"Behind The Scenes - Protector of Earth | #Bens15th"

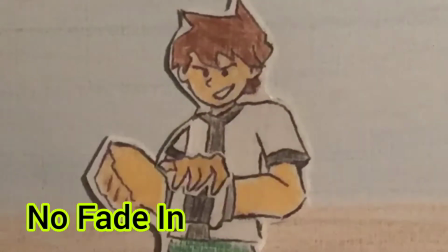Ben hitting the Omnitrix is probably the best part of this video because it accidentally turned out really well.
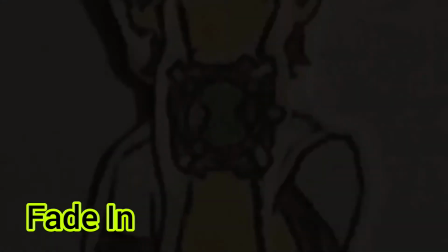I did not expect it to look as well as it did, but that makes me just think that the fade in from black should have been faster, or I should have put in more frames of Ben's Omnitrix just holding there,
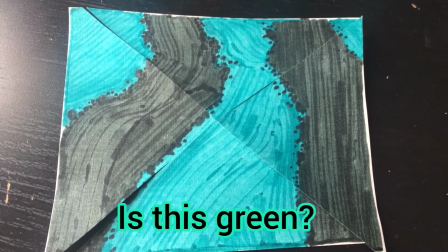because it starts off quickly and it barely shows. No one pointed this out, but the Kirby Crackle background here is also colored wrong.
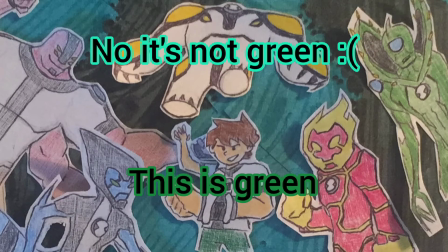To me, the background looked green, but it's actually blue. Something about the red against the blue color to me made it look green to me.
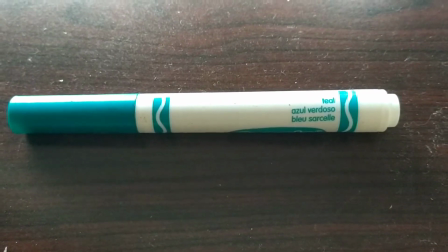The marker I used even said teal on it.
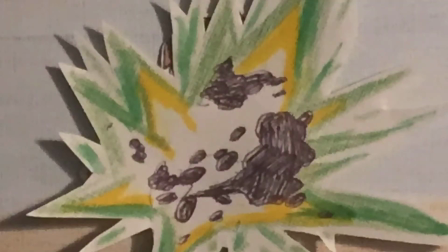I know for sure I had a green marker on hand because I colored the transformation sprite green, and I even tested the markers before using them, so maybe I'm colorblind or something.
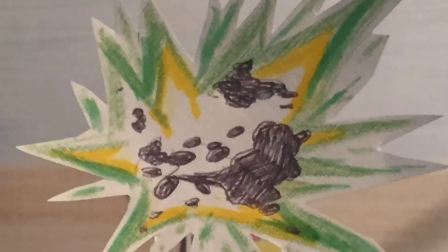Oh, by the way, this transformation is reused every time he transforms. When the background breaks apart, it's supposed to resemble the Omnitrix symbol.
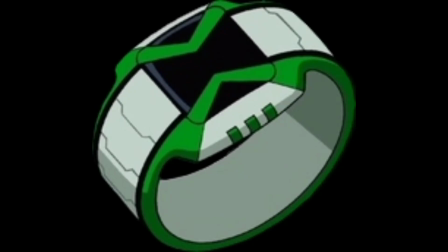Maybe it looks like the Omniverse Omnitrix, but I think it didn't hold too long to be noticeable as the original Omnitrix symbol.
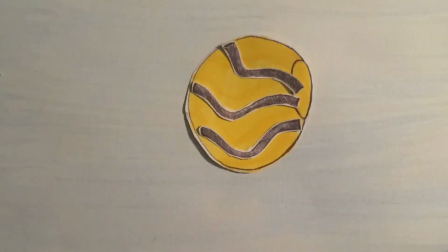Cannonbolt was really hard to do here. I wanted it to look like he was rolling in the air, which is why I have his lines cut instead of drawn on.
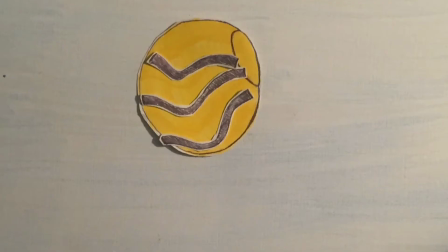It's so I can move them up and down to show that Cannonbolt is rolling, but it didn't look that way, so I cut that idea.
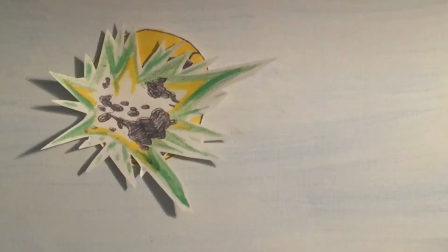Cannonbolt was supposed to change size, but I just ended up moving him closer to the camera using camera tricks,
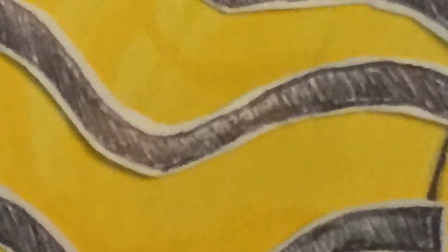while keeping the same shape instead of zooming in like I wanted, which worked out better for me since I didn't have to draw as much.
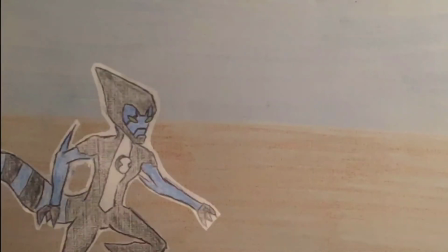I think I could have drawn Accelerate better here. Here he is drawn looking kind of weird to me, and I also drew him kind of too small, but I figured a way around it.
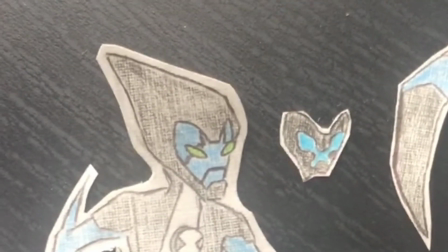I also thought about having him have his mask on here and taking it off later. It would make more sense, which is why I drew a mask piece that was never used.
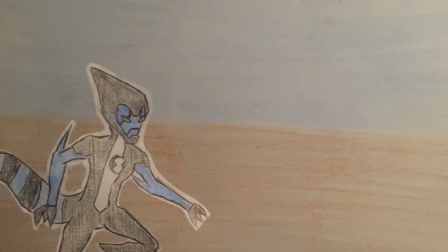Instead, he ran with no mask, and when he did a turn, he had his mask flipped on.
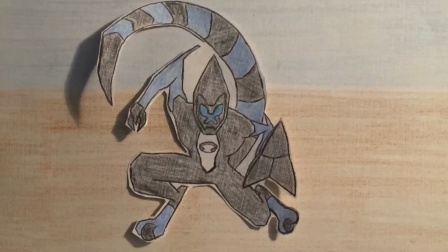Accelerate Scene also could have also used more frames and drawings to make him look more fluid.
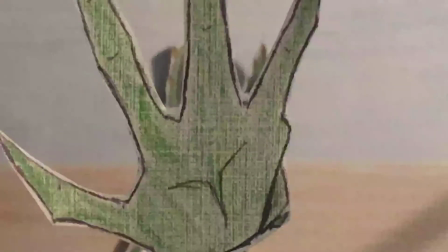I might have lost steam here. In this frame with Wildvine and Heat Blast, you can see the shadow of the locker stand. I didn't notice until after the video was done. At the end here, the fade could be better, it just fades in too slowly.
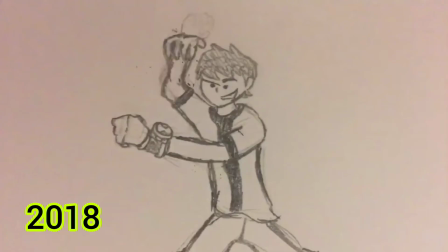And that's all the stuff I would fix, but otherwise, I really like this video. It has a lot of growth from when it first began.
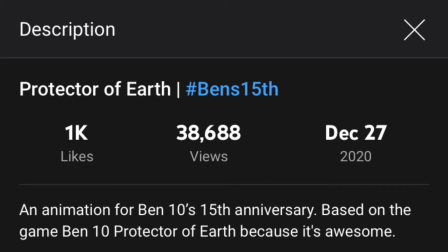If you've watched, liked, or commented on my video, then thank you. I really appreciate it. I'm amazed at 1,000 likes and 38,000 views.
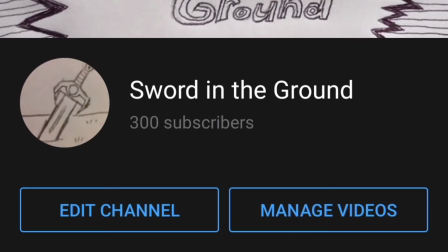This video got me from 54 subscribers up to 300 within a couple months, and I'm thankful for the kind words in the comments.
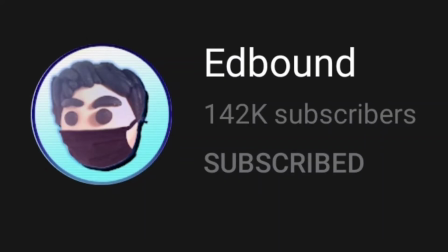Oh, also, I got Edbound to react to it at some point in the year.
Protector of Earth, Ben's 15th.
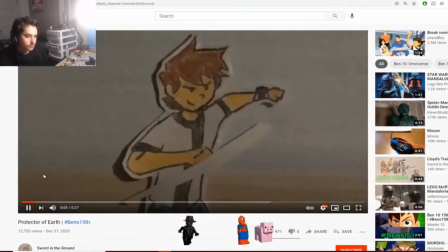Sword in the ground. Ooh, yo, this is so cool!
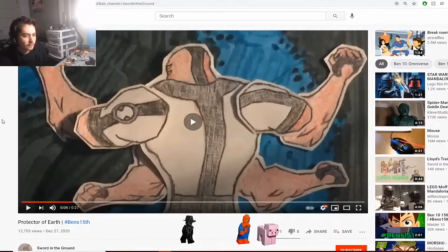Just gotta make sure it's not copyrighted. Alright. Yo, these paper animations?
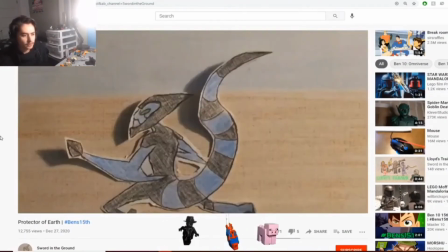This is a very clever way to do stop motion, I gotta say. Damn, and these are also really nice illustrations too, I gotta say.
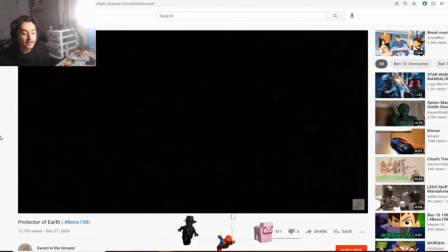The way it's colored, it's very, very pleasing to the eye. This is so cool.
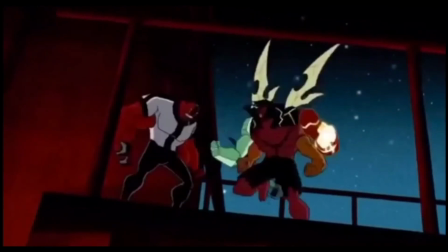Anyway, this behind the scenes video is about over, so I'm just gonna end it with some edits on the animation since I was messing around with it.
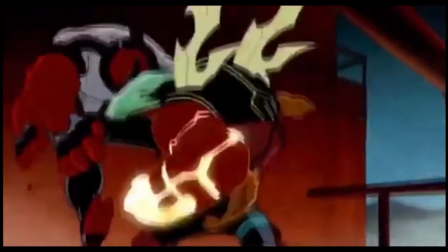Thanks for watching, see you later.